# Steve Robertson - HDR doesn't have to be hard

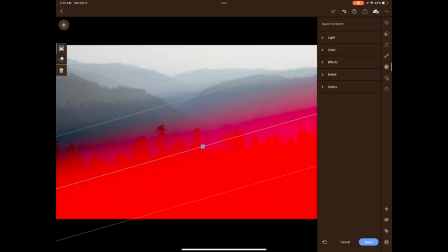268s
Both the trees and the distant valleys in this scene were clearly visible in person, but in the photo, the trees are too dark.
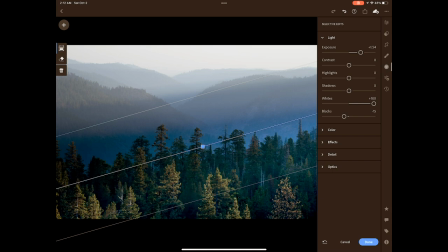274s
But apply an operator over a big enough scale, and you can rebalance this scene to tell a better story, even if it's less literal. Your brain doesn't notice the big distortion line, because it doesn't map to a physical explanation. Similarly, your brain is so eager to believe in physical things, that even tremendously sloppy interventions that look like they could be the result of real light get accepted. HDR is capable of reproducing a larger dynamic range than SDR, obviously, and so you could choose to convey the same scene with less dynamic range compression. But there are downsides to being more literal about how you grade a scene.
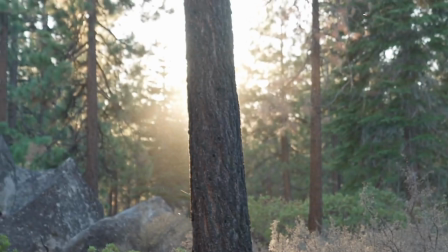309s
The first one is, on a screen, the viewer's eye is immediately drawn towards bright spots.
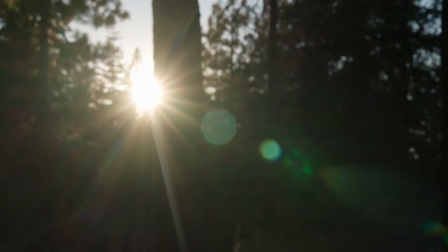315s
I haven't seen research papers on this,
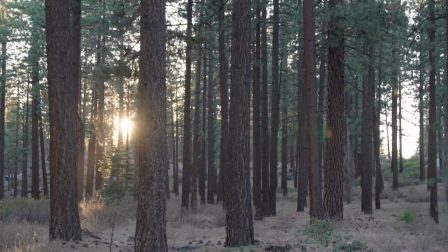317s
but my experience is that there's something about an emissive display that makes a viewer immediately go stare at a sun in a way that they would never do outside. And this is worse in HDR. Maybe it's the fact that everything's in the same focal plane, maybe it's the sheer nature of an all-emissive scene, which isn't something you ever find in nature.
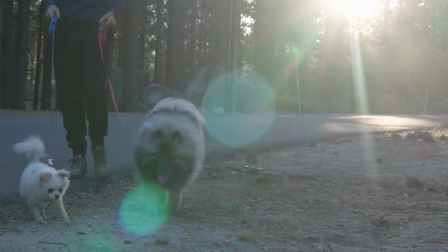335s
But if your goal is to try and tell a story, it's very disruptive to have random surfaces throughout your scene pulling the viewer's eye away from the intended subjects.
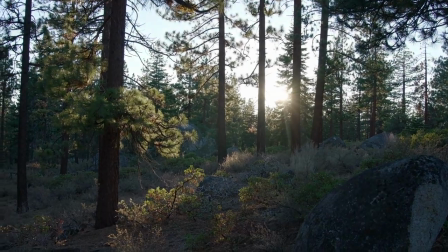345s
Another thing you can do in HDR in a way that's more realistic, but way more annoying, is to transition from a bright shot to a really dark one.
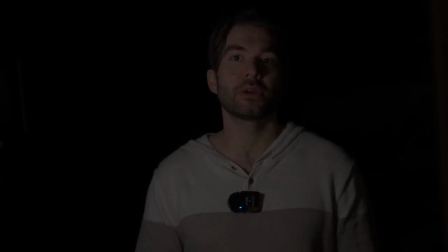352s
For one thing, the eye takes a few seconds to physically adapt to lower light, and that's just for the quick stuff like dilating the pupils. That doesn't count the chemical stuff. And if the viewer is in a brighter ambient environment, the image is going to be washed out by reflectivity on the display.
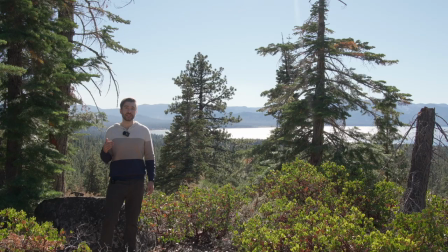366s
But even worse than that is going from really dark to really bright, because that kind of transition can be physically painful. And this talk is an SDR, so you gotta just trust me, if you really punch it in HDR, you can actually make the audience physically flinch. Is inflicting pain on your viewers considered immersive? Absolutely. Is it, you know, good? Well, that's for you to decide. But the BBC published guidelines that suggest creators should stick to a much narrower range of average scene luminances than HDR supports, so that you don't annoy your audience. And that's consistent with feedback from end users. Early on in HDR, colorists really swung for the fences here and got a lot of pushback from viewers who thought they took it too far. It's not a problem exclusive to HDR. Remember that really dark episode of Game of Thrones? But it was pretty natural to assume that enhanced technical capabilities of HDR should be used to create these order of magnitude scene transitions, until we tried it and found out it was annoying. Let's be clear, though, we're mostly talking here about average scene light levels. HDR, the full range of HDR, absolutely rocks for remissive stuff like special effects, where it serves a storytelling purpose, and where you arrange your grade to deliver the impact without physically hurting your viewers. So let me show you exactly what I mean when I say that HDR is too powerful. And buckle in, folks, because you are absolutely about to watch a video of a video of Big Buck Bunny.
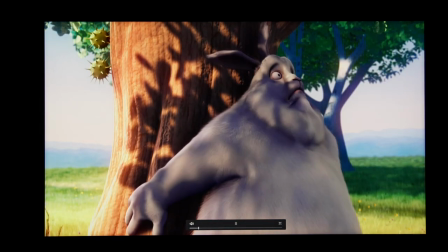456s
I've got my camera pointed at a Pro Display XDR.
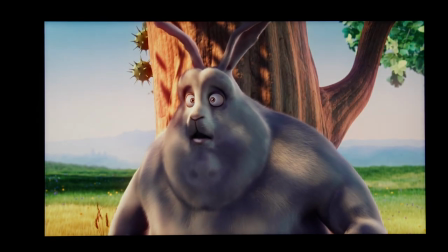459s
The camera's auto exposure is on, so much like the human visual system, it's automatically adjusting for changes in the absolute luminance values, just way faster.
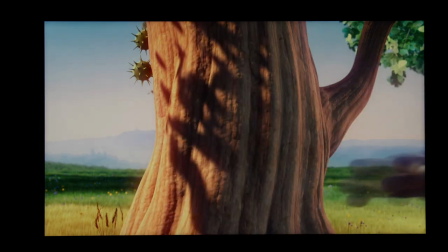468s
Now I'm increasing the brightness by 10x. After a quick flash, you can see that the image is almost unchanged.
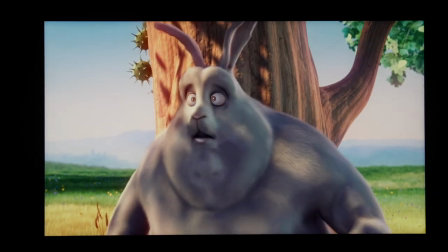475s
If that didn't absolutely blow you away, here's a reference point. Let's do the same trick with the 10 year old SDR TV.
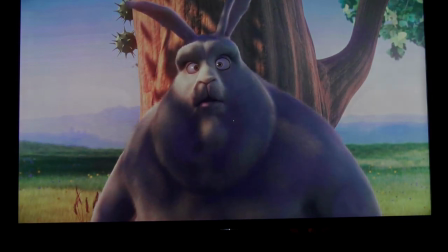482s
I've sped it up for your sake. We see that the shadows are super crushed in the dark version, and the highlights are blown out in the bright one.
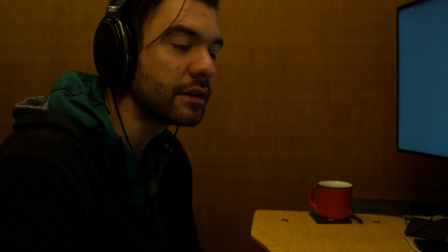492s
Let's do one last demo. I really want to drive this point home. I'm in a comfortably lit office, the camera's exposure locked this time, and I'm just going to take the brightness on this Pro Display XDR and turn it from its lowest setting to its brightest,
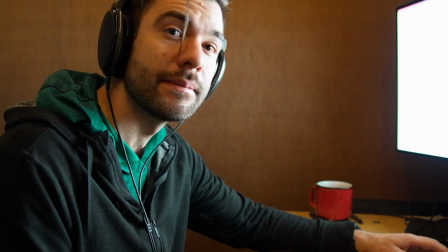506s
and take a look at my face as this happens. And that's why John's video game didn't look good in HDR. are. Okay, I guess we need to connect the dots before that makes sense.